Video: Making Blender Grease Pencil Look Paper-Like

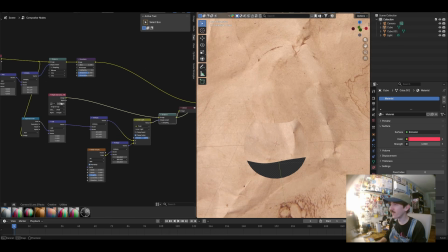12:03 But at this point, you can see we're now entering one of the kind of first problems of pushing these kind of displaced nodes really far, is that we're starting to get this black boxing where the edges of our image are getting pushed into the frame.
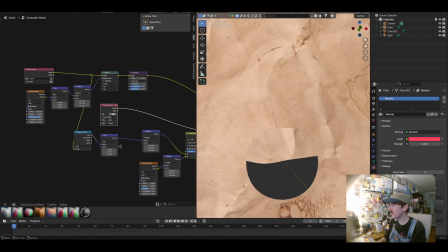12:16 And there's not really like, you can't manage the UVs of an image node in the compositor the way you would with like a shader node that's loading an image texture.
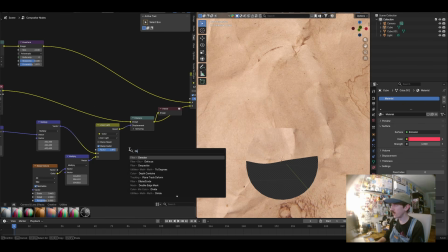12:24 But what we can do is add a vector math node to run immediately after. Oh my gosh, why is it? Oh, this is like a bug. That's not even my computer lagging. That was so strange. But yeah, we're going to add a vector math node, and then we're going to set it to wrap and run it immediately after our linear light mode.
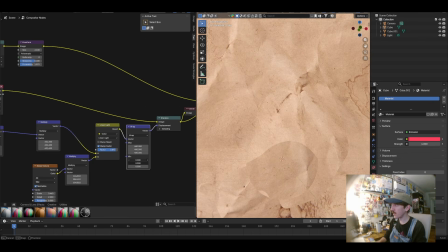12:41 And I'm going to set this max value to like 480, and then we'll do negative 480 for the min. And then that gets us to a point that it doesn't really matter, you know, even if we add like an add node right before here, it doesn't matter how much we push the image,
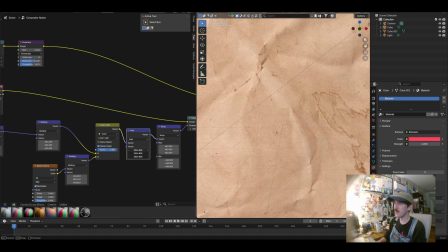12:55 it's always going to end up wrapping back to negative 480 as soon as it hits positive 480. So we can really go crazy with the intensity of our displacements, though we do introduce these kinds of wonky seams and stuff,
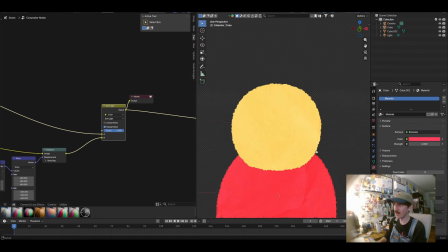13:09 though that's not as much of a problem by the time we actually mix the texture in with the soft light.
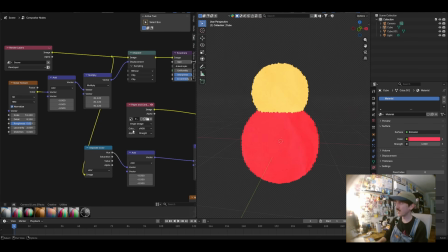13:14 But yeah, that's the basic idea of this node tree.
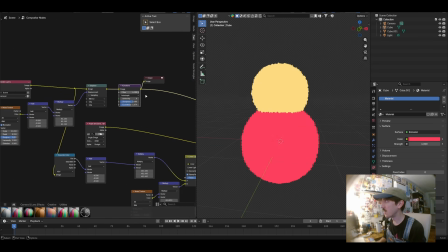13:17 We're just using a noise texture to displace, and then we're running it through a Kuwahara filter to denoise it a bit.
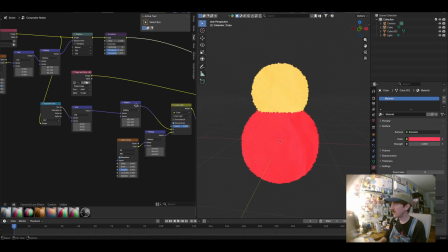13:23 And then we're using this soft light color mixer to blend in this paper texture that we load in,
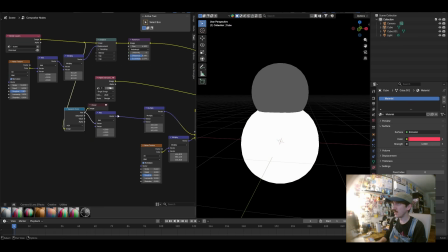13:28 which we also displace based on the hue of our object mixed with some noise
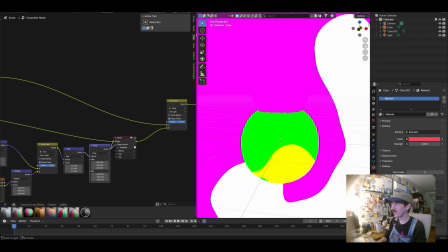13:34 to get to a point that we have some really intense displacement to make it look really nice and irregular,
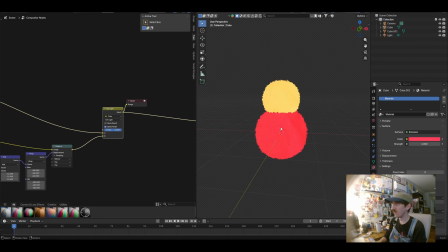13:41 until finally we have the final output from the soft light node.
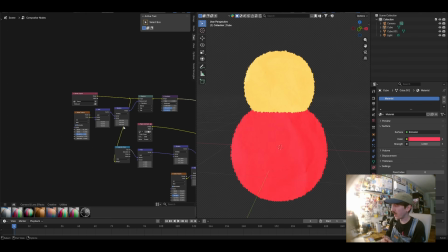13:44 As for the templates that I've set up in my project file that you can get on the Patreon, I've done a lot of like pretty tiny changes to this basic node tree. If you follow along, you'll probably be able to replicate all of these. But the main thing is in this like displacement.
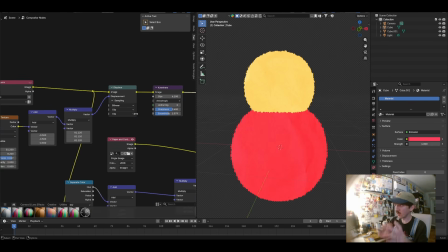13:58 This is like really where kind of like the displacement and the Kuwahara node work together to create some really dynamic effects over the
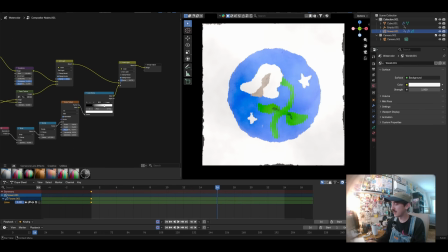14:04 course of all these different little experiments that I've done with these in these template scenes that I've set up that you can go get on the Patreon. I've kind of tried to construct them into these node groups so that we can have a clean breakdown of exactly what's going on here.
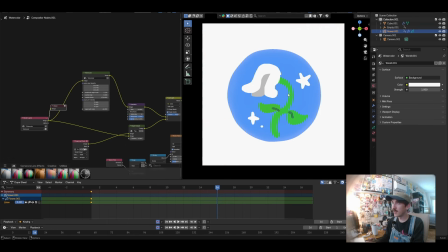14:19 So if I just start by viewing this, you can see that the base output of this grease pencil scene, it's, you know, this really basic illustration, you know, just some basic like colors and lines laid out. But once we run it through this like watercolor displacement, you can see I have a few different parameters here that I'm messing with,
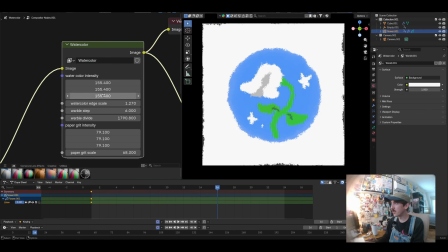14:38 and we'll go into the larger node tree, but just to show you kind of what is immediately accessible here, this main intensity controls the displacement of this larger
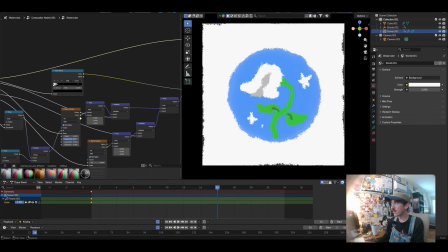14:51 noise texture, which I'll find, I believe it's this one, is this sort of fuzzy but not too grainy noise texture.
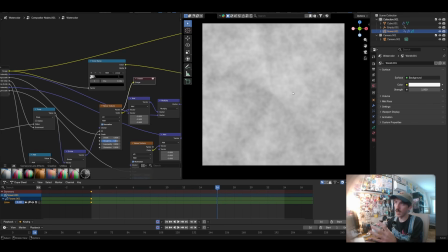15:00 This one is like our first displacement pass that is fundamentally just
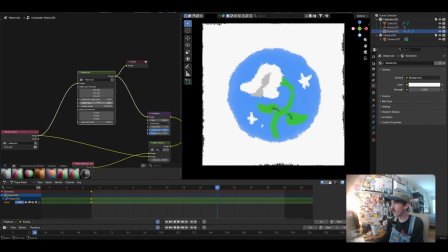15:06 shifting the larger blobs of color around, and we can control the scale of it here. You can see we get like more warbly displacement where there's not too much irregularity, but then as you increase the scale, you can see that we get a bit more like jaggedy edges similar to like watercolor.
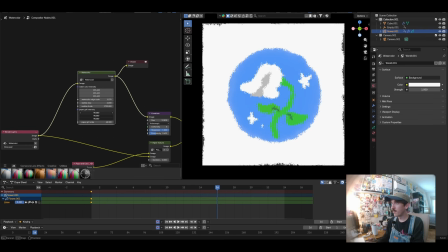15:25 And then we have this paper grit intensity, as I've named it here. This was added to give it a more fuzzy edge after the initial warble to
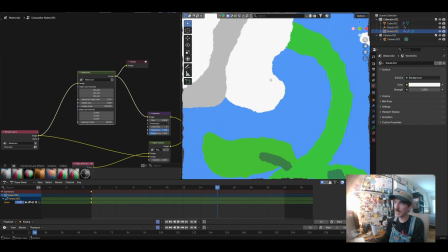15:35 kind of make the edges feel more like they're bleeding into grains on paper.
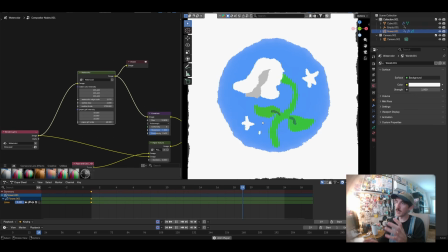15:40 These other parameters that I've set up, you can see if I play the animation, it's displacing the edge a little bit. I wanted to give it some sense of maybe being drawn multiple times. It doesn't necessarily, this is just one drawing that I've made, but if you were adding animation,
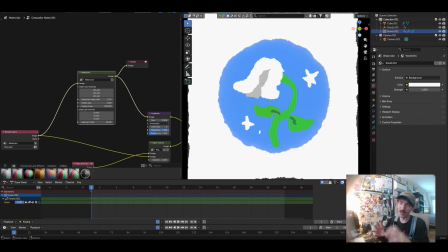15:55 having that irregularity of the edges shifting around a little bit would do a lot to make it look like you were drawing on multiple pieces of paper and then stacking them in the frame by frame animation.